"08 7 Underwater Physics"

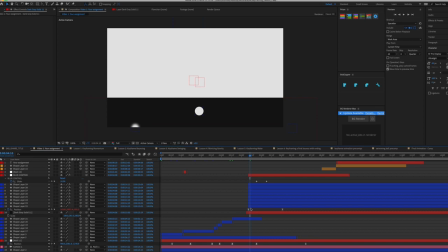And what you'll notice is if I press M here, you can kind of right at the point of impact, like right there,
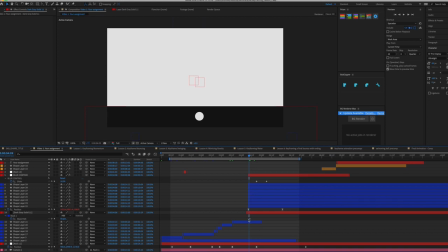what you can do is kind of pinch this pool down here.
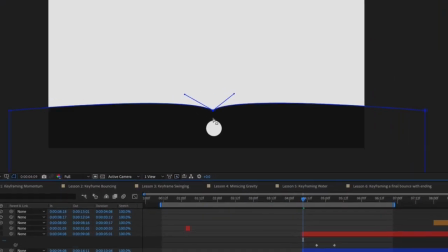Just like that. And this kind of gives you that effect that, whoa, you know what?
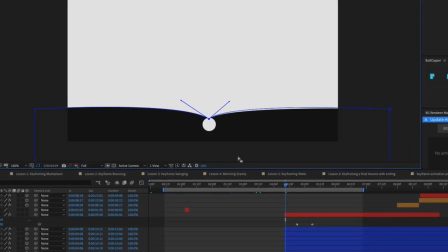I just distended this environment a bit. You know what I mean? And
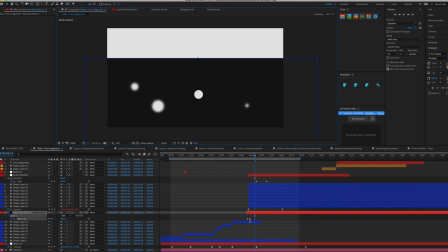then it just kind of, it has this property like water where it needs to recover back to its original shape because water always retains the shape of its container.
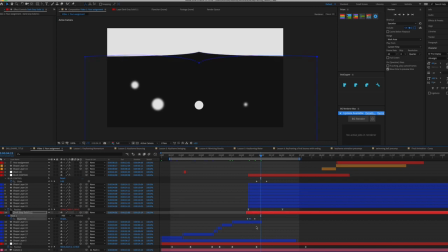And that's basically what I'm doing. I kind of went back and forth until it just became normal. And then you take these keyframes, ease them, and next thing you know, you kind of created this effect that it's
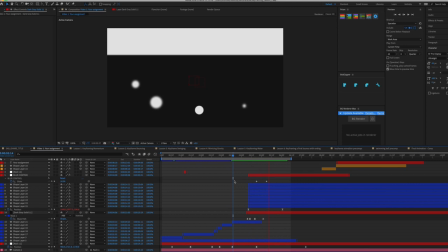fallen into the abyss of darkness.
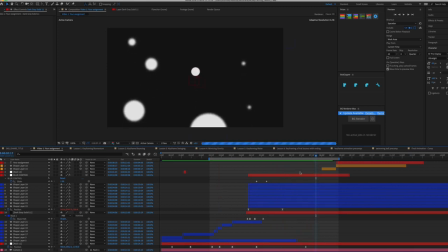Pew. Now you're in this whole new world. Now what we're going to do is, this is the final part of this animation, and let's go into the next lesson, and we're going to wrap up this whole thing by pre-comping this entire part, and I'm going to show you what we're going to do.